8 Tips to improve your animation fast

Hi everyone, this is Pierrick from P2Design.
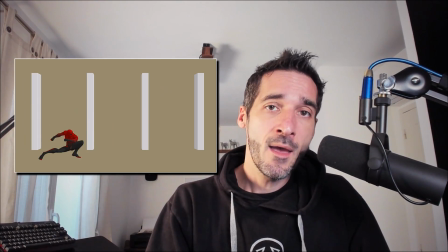So you got into animation, you learned a few principles, and then you hit spline, and it doesn't look as good as you were expecting.
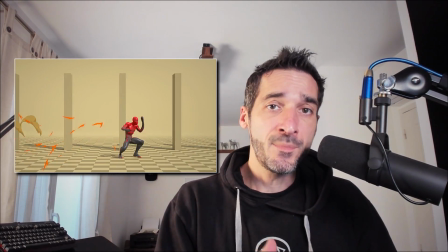Here are a few tips that will put you on the right track to learn animation.
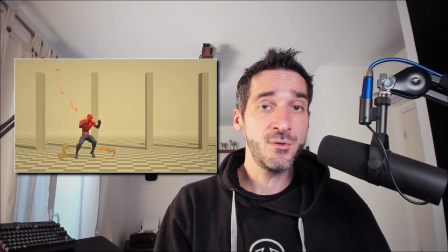I will be using Blender as usual, but this applies to any software.
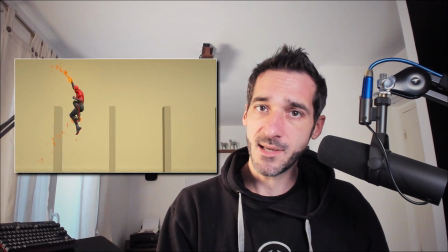Let's get started.
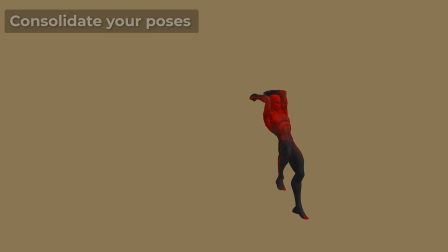The first tip is to consolidate your poses. Here's the blocking of the beginning of an animation I did a few weeks ago. The blocking feels good, but as soon as I switch to spline, it's all floating, especially this part where the character is transitioning into the anticipation before the jumping knee.
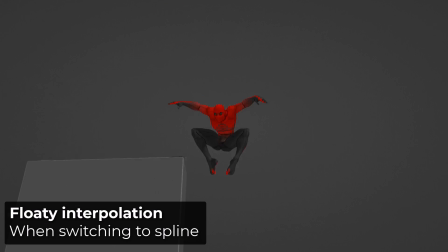And I had the same problem here. The blocking feels good, but when I switch to spline, the animation lacks impact and feels sloppy.
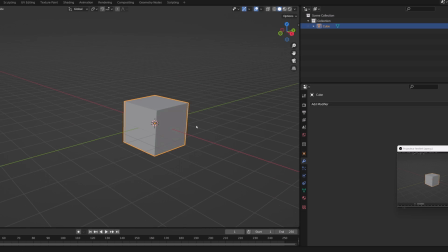And this is something I see a lot on beginners animations. And this is exactly the same problem you would have when modeling. You have a nice cube with sharp edges. You want to subdivide it to give it a more polished look. And now you lose the whole shape and the cube looks too smooth. And what you will do to fix that is to use supporting edges.
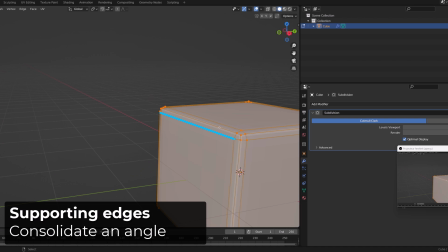It's basically an edge that supports another edge before a drastic change in direction.
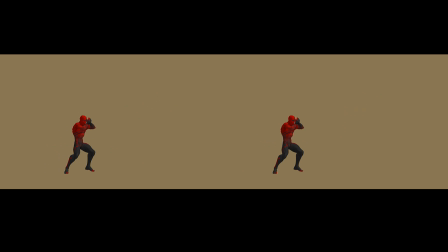The same concept applies with 3D animation. If we compare these two blocking, you can hardly see the difference.
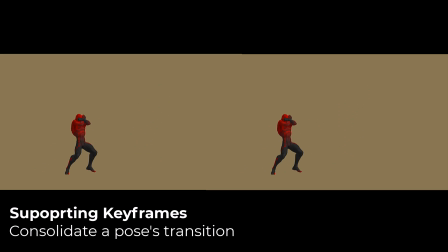But if I now switch to spline and you compare the left animation with the right animation.
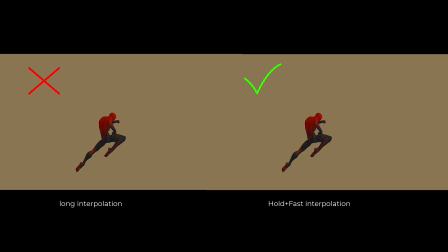When the character transitions into the anticipation pose, the animation on the right feels way snappier and impactful.
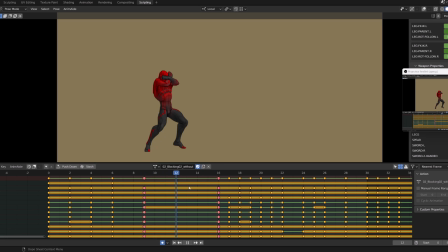Here is my base blocking, during the blocking stage the transition feels okay, but when I switch to spline, blenders will interpolate between those two poses and I don't want that. Now if I switch to the blocking where I fixed the problem,
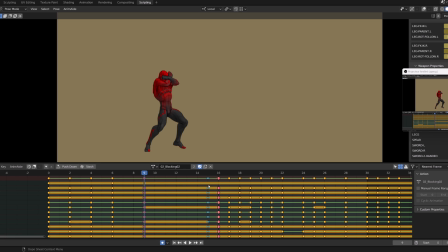you can see that I've added a pose that is almost similar to the pose on frame 9.
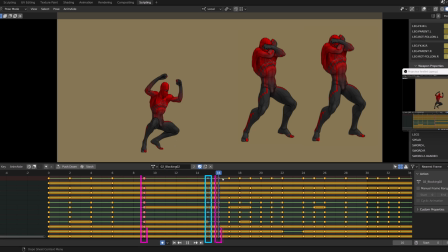I just pushed it a bit so that it supports the pose on frame 9 before transitioning onto the pose on frame 16.
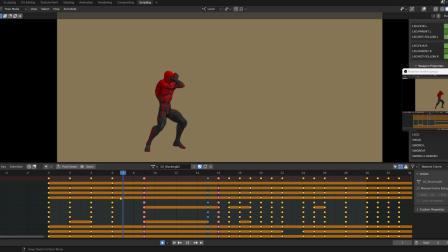And when switching to spline, I kept this very snappy transition. So this is what you could call a supporting frame or supporting pose.
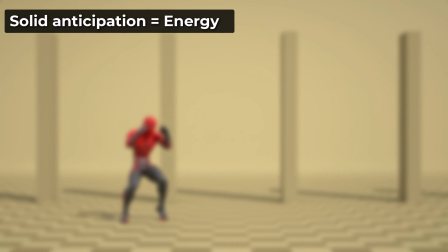Speaking of poses, you need to block solid anticipations. You should consider them as part of your key poses.
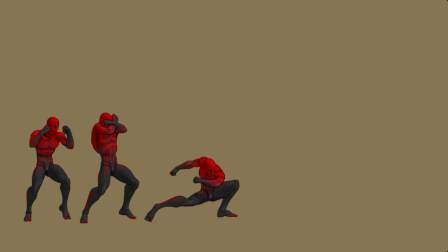Starting with the base pose, when I see those two additional poses, I do understand that my character is preparing something. He is loading energy before the release.
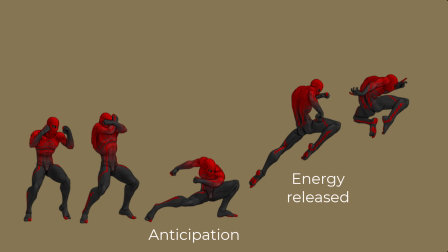Then we have the next pose that is the result of this anticipation, what our character was aiming for.
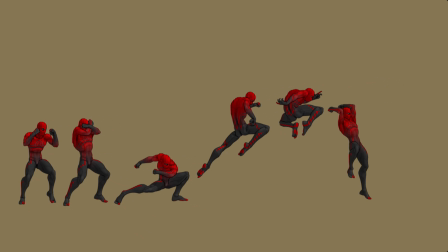Then we need to know where he is going to land and then I transition to another anticipation, because I know is preparing another shot after that so with these few poses I do understand
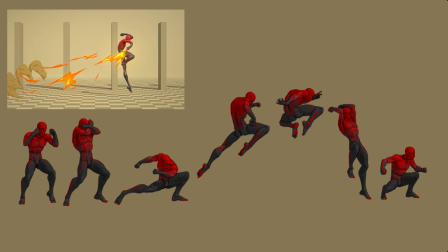my character moves and this is what you have to aim for when posing your character the art of posing
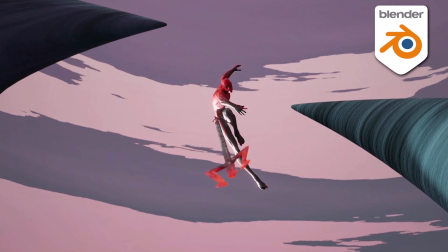is one of the chapters from my animation course alive available on p2designacademy.com you can also
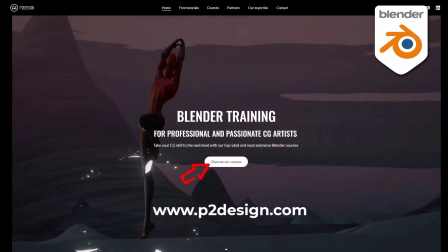find there top rated character creation and reading courses in blender in the meantime here are a few posing tips.
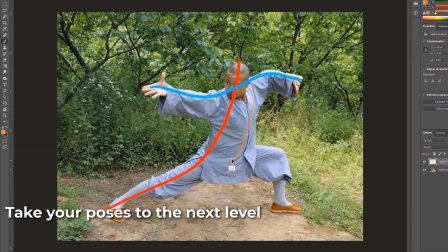First of all, and this is something you've heard so many times, but you should use references.
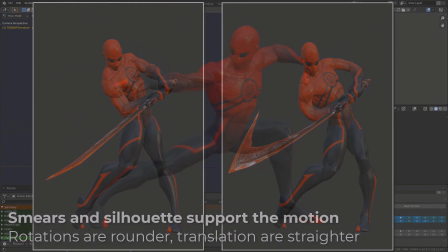So I won't bother you that much with that. But there is one essential thing you need to ask yourself whenever you're creating a pose.
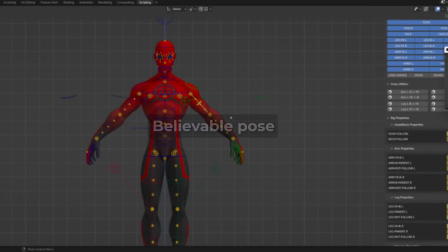If this pose possible. I'm sure you faced this problem before or saw it onto a character pose.